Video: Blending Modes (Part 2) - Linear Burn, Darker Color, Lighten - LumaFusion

Hey, we're back with part two in our blending mode series. Today we're going to be talking about linear burn, darker color, and lighten modes. Let's get into it.
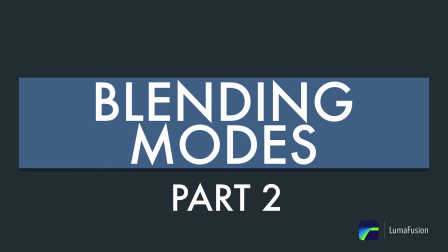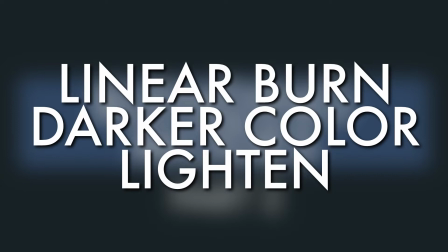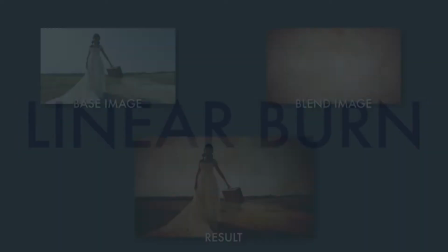(0:19)
Okay, for our first blending mode, we're going to be looking at linear burn. What linear burn does is it darkens the base image based on the brightness of the blend image.
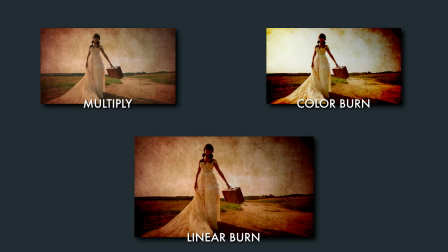(0:28)
The result is a darker image than the multiply blend mode, with less contrast than the color burn blend mode.
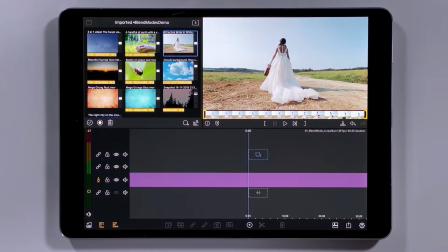(0:38)
Okay, so for my first example here, I've got some footage from this wedding client,
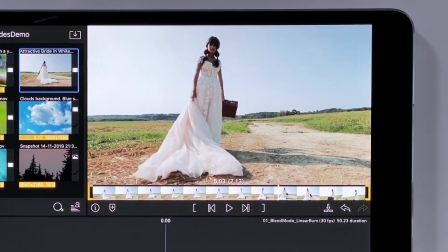(0:42)
and I happen to know that this bride really loves an old-time photography, a tintype, daguerreotype look, and for this ender shot for the video,
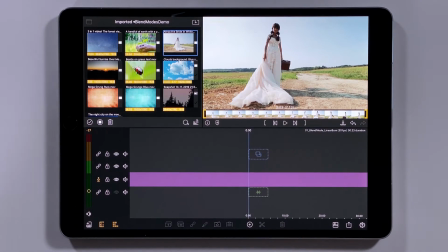(0:51)
I'd like to lay down that kind of a grungy, patina look on it, and I know that I can use that linear burn blending mode to do that. Let's go see how it looks.
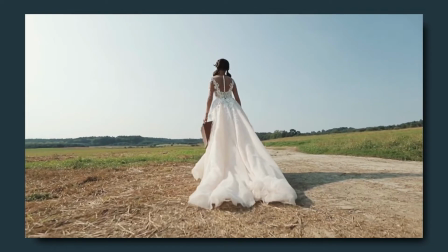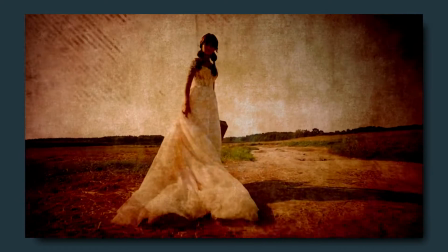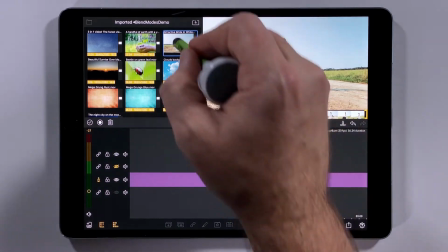(1:11)
All right, so let's take a look at how I built this clip out. First, I'm going to take that bride clip and put it on the main video track of the timeline.
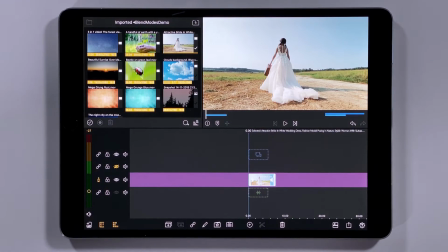(1:20)
And I knew I wanted some texture, some grit,
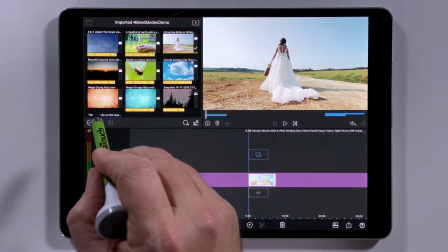(1:23)
so I went to Story Blocks and I grabbed this mega grunge rust sort of animated texture overlay.
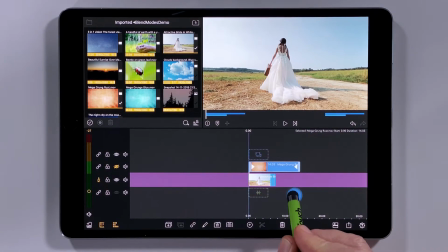(1:29)
I'll drop that on top there and light that track up so we can see it.
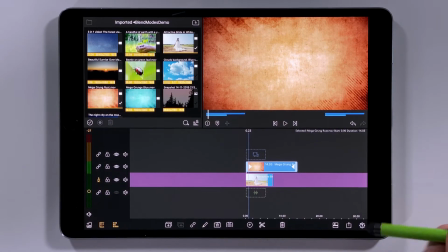(1:35)
I can see that this track is totally opaque, but I've got blending modes.
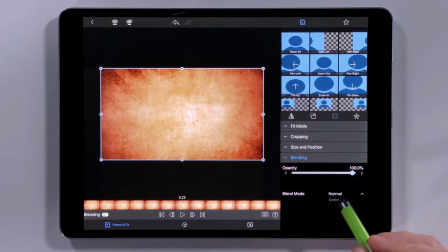(1:43)
So go into those blending modes. I'm going to change this from normal to my linear burn mode.
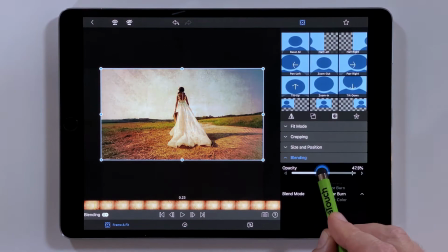(1:49)
And so you can see here, what the linear burn mode is doing is it's darkening the base image, that's the bride,
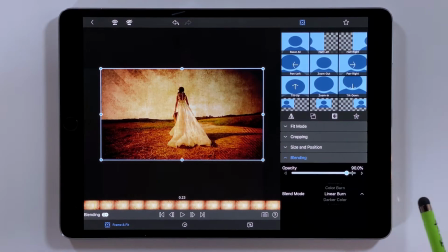(1:58)
based on the brightness of the blend image, that animated overlay.
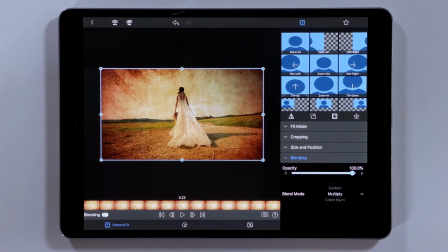(2:02)
So it's going to make a darker image than the multiply blend mode, and it's going to have a lot less contrast than the color burn mode.
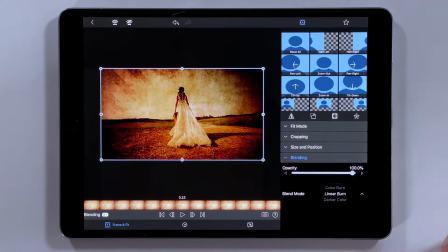(2:11)
And so for me, I think linear burn is really the best tool for this job.
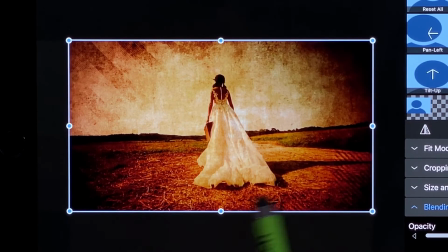(2:15)
It's giving me this real nice mellow contrast on the overlay.
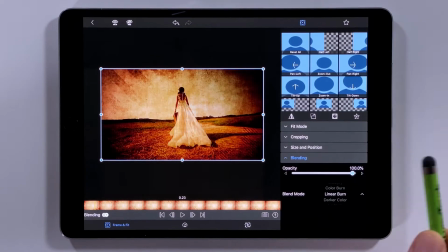(2:20)
Plenty of vignette. I can dial that back a little if I want, but I think that this is a look my client's looking for, and I feel like she's really gonna like it.
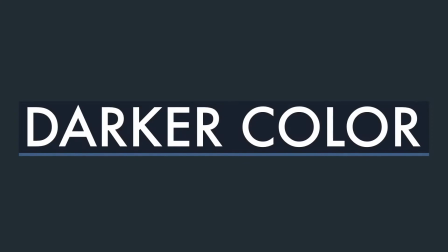(2:29)
For a second example today, we're going to look at darker color.
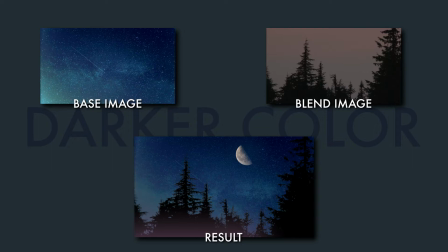(2:32)
The darker color blend mode chooses the darkest pixels of either the base image or the blend image,
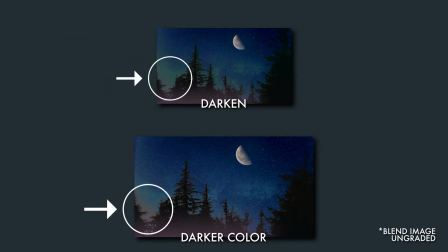(2:38)
and the result is a more extreme version of the darkened blend mode. It gives a more binary or on-off effect. Okay, so since we're looking at darker color blend mode, I'm thinking we'll build something with a night sky.
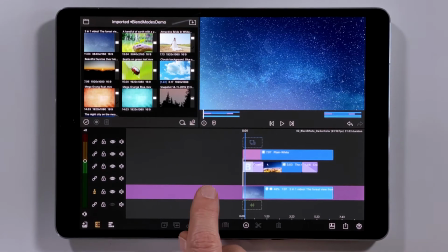(2:50)
And I've got this nice Milky Way piece here. I'm gonna make kind of a composite time-lapse nightscape, maybe fade in and a little bit of nice moon.
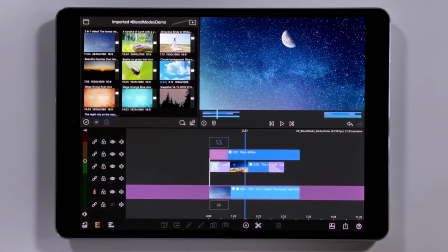(3:00)
And I'm thinking that I'd like to have something a little more present, something to frame it, and I'm gonna grab some trees to wrap around and give me a little silhouette. Let's take a look at our final composite.
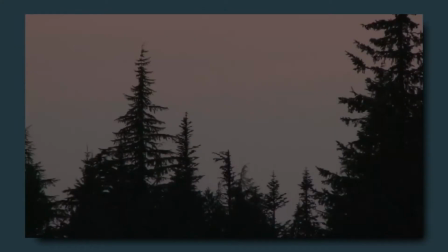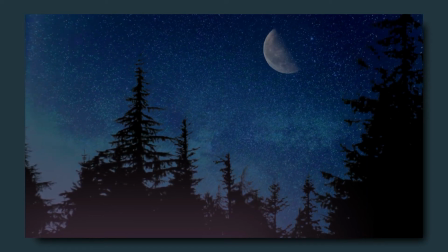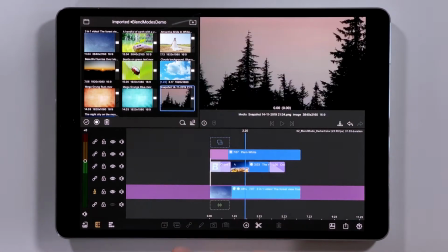(3:22)
So I went to Story Blocks and found a nice dusky clip, a video clip of some trees silhouetted against the night sky.
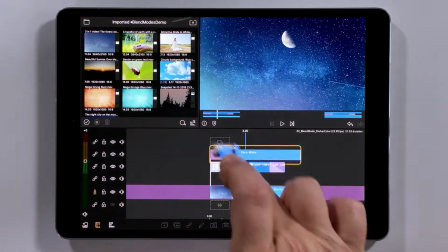(3:31)
I took a snapshot of that just to give a bit more control later. But what I'd like to do is just get this on my timeline, stretch that out.
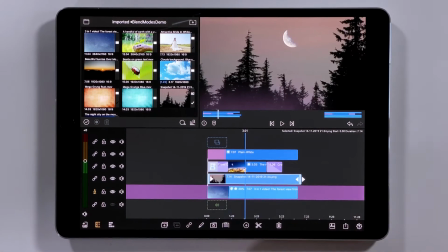(3:39)
I can see that that covers up the Milky Way portion of my sky.
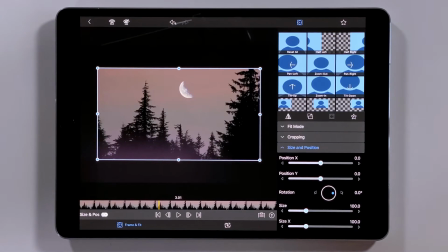(3:43)
So I'm gonna open this up in our effects editor and we'll put a blend mode on there.
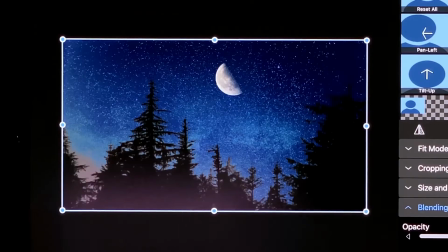(3:52)
Darker color. So I can see the darker color's got my Milky Way sky back, and here I can see a little bit of a blend residue of the different color of the Milky Way dusk sky,
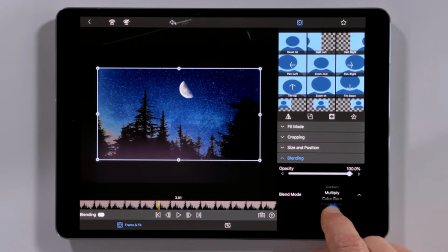(4:04)
and a lot of people might use the darken mode for this same job.
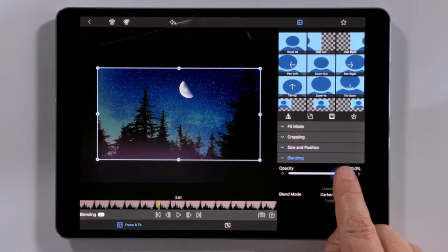(4:09)
I can see a more subtle effect through here. The darker color mode is really just a little bit more extreme a version of the darken mode.
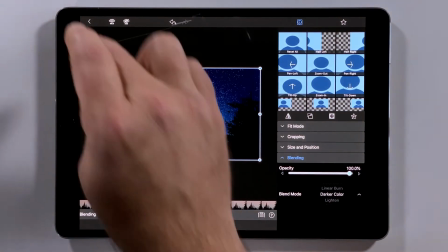(4:19)
Now, this nightscape isn't totally complete.
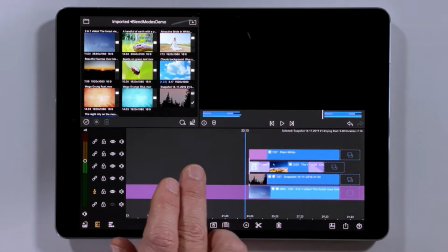(4:22)
There's still a couple things to do, and I actually made another full complete version of this, and we'll take a look at how this goes.
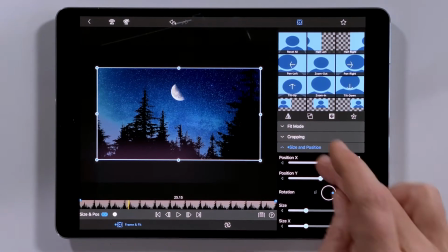(4:31)
I'm going to open up that tree clip. I'll show you that we've keyframed the position in it a little,
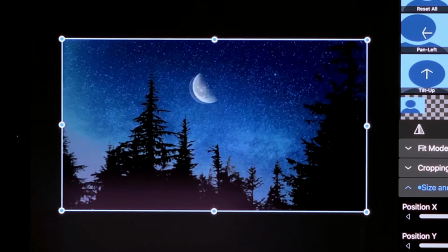(4:40)
so I can see those trees growing just a little bit to give a little bit more life in there.
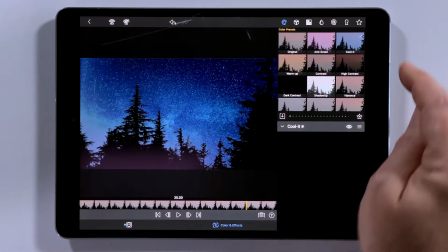(4:45)
And I know also that I wanted to cool it a little bit.
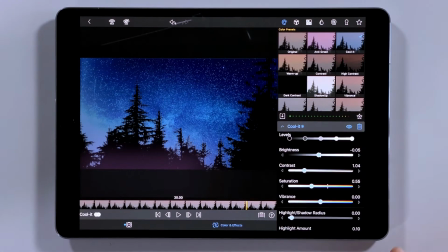(4:50)
Change the color, and we did a few tweaks just to bring the color kind of more into line with that nighttime feeling to make it play nicely with the other colors. And of course, you can play around with all of these projects.
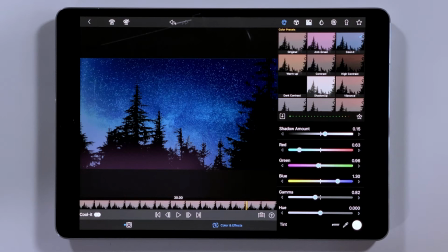(5:04)
You can be able to download it from a link in the description below. Our final example today is the Lighten mode.
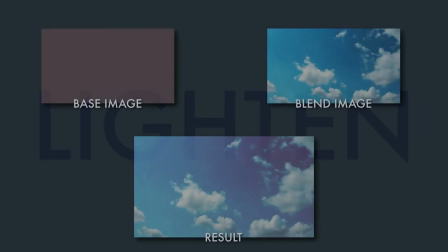(5:10)
The Lighten blend mode chooses the lighter pixels from either the base image or the blend image.
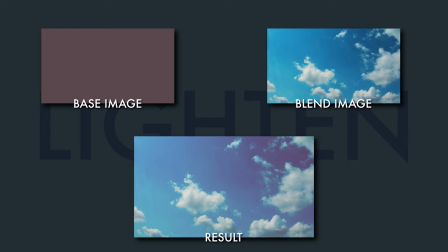(5:15)
And the result is anything lighter than the base image is kept, and anything darker is replaced with the pixels of the base image.
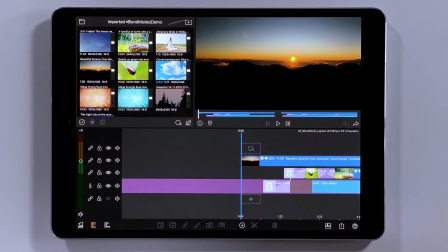(5:25)
For our Lighten mode example, my task is to build an intro
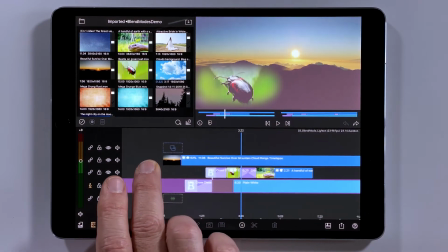(5:30)
sequence for something that might be a nature documentary, a little National Geographic style.
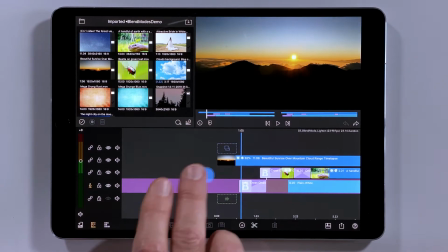(5:35)
Got all my elements here on the timeline, except for one.
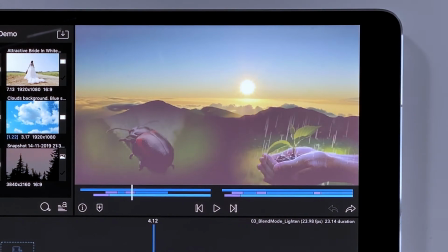(5:39)
Beautiful mountain sunrise time lapse, and a bug, and a little seedling getting rained on.
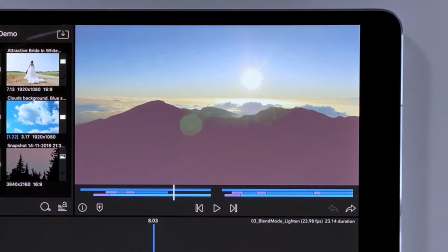(5:46)
And I feel like I'd like to have something fill this area of these mountains. So let's take a look at that finished product.
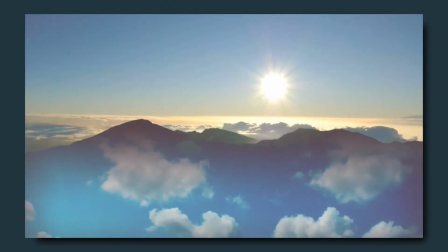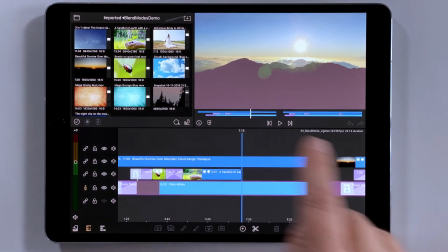(5:59)
And for the final clip that I wanted to put in here, I landed on a nice cloudy sky time lapse.
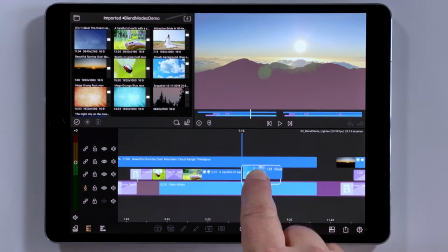(6:05)
I'm gonna go ahead and drop that down in there, and we'll open it up in the effects editor.
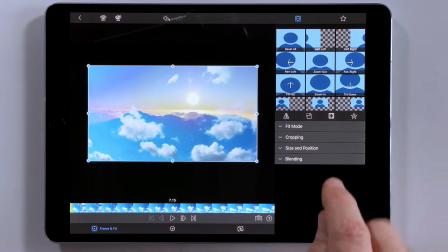(6:11)
And in here, I'm gonna apply that Lighten blend mode.
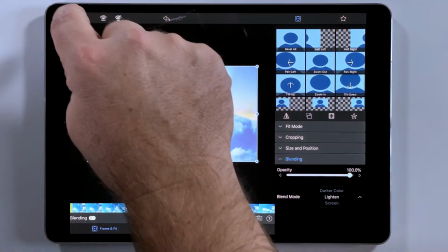(6:18)
So just about everything in this sequence has the Lighten blending mode applied.
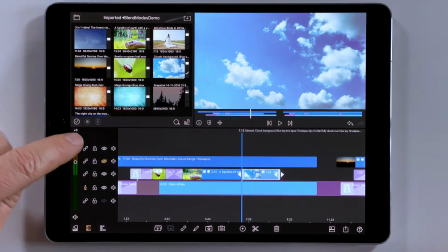(6:23)
I'll go ahead and turn them off and on so you can see the interaction here.
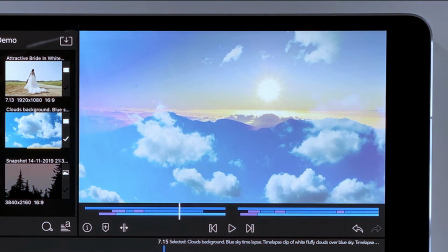(6:30)
Everything changes something when you're using blending modes.
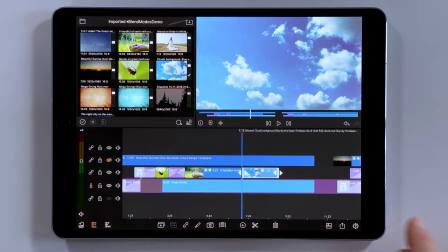(6:36)
So we laid down this kind of purplish brown background as our base image on the main video track.
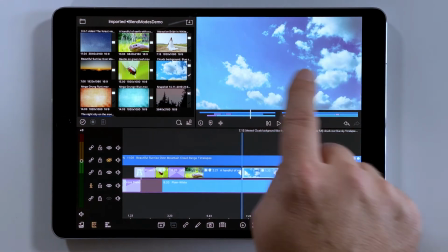(6:42)
And remember, the Lighten mode is going to choose the lighter pixels from either the base image or the blend image.
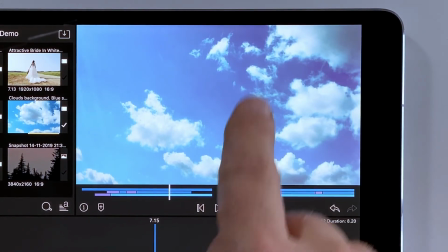(6:49)
And when it does that, what you see is the darker areas, the dark pixels in the blue sky, are blending with that brown purple.
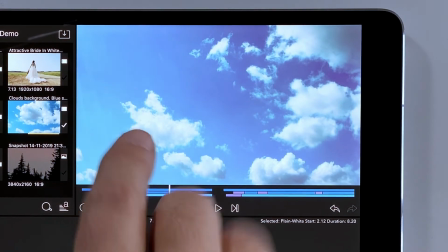(6:56)
And the lighter pixels are just staying where they were.
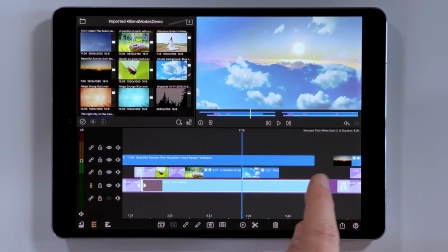(6:59)
Now, this composite isn't quite complete, so what I'd like to do is go ahead and come over here and take a look at how it plays out in the final product.
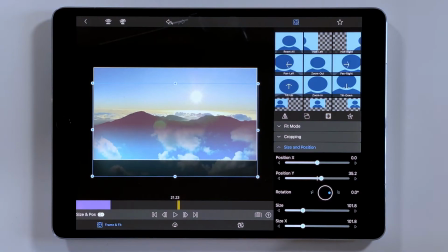(7:06)
I'm going to open that cloud clip in the editor, and we sized it up a little bit
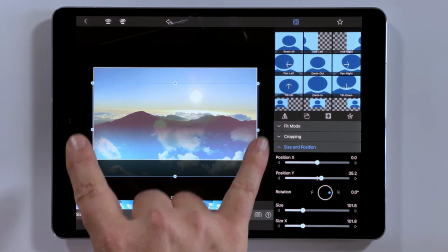(7:14)
just to make sure that there's space enough along those vertical edges for when we do edge softening.
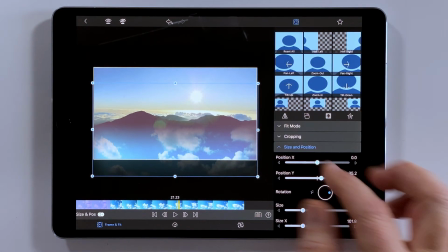(7:20)
And I moved it down, get the sweet part of the clouds into the frame.
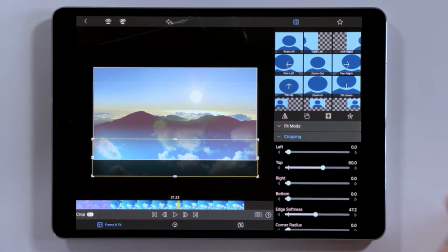(7:26)
And then in cropping, we cropped the top a little bit and applied a good chunk of edge softness.
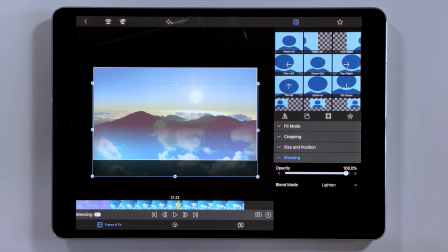(7:35)
And then, of course, the Lighten blend mode. And that's it for this composite.
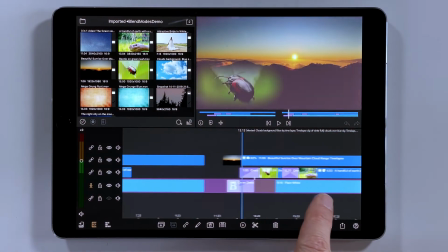(7:42)
Remember to download these projects from the links in the description.
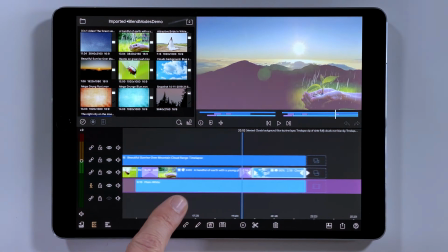(7:45)
And as with anything, whenever you're using blend modes, it's all about experimentation and imagination. And that's it for part two on our blending mode series. As always, we're going to be dropping some detailed links into the description below. And if you have any more questions about blending modes or anything else LumaFusion can do, please get a hold of us via email support@luma-touch.com.
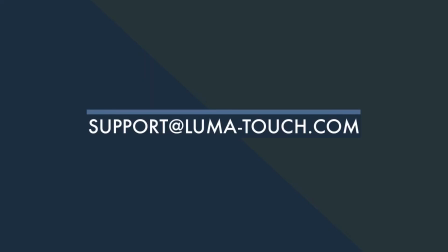(8:08)
Thanks.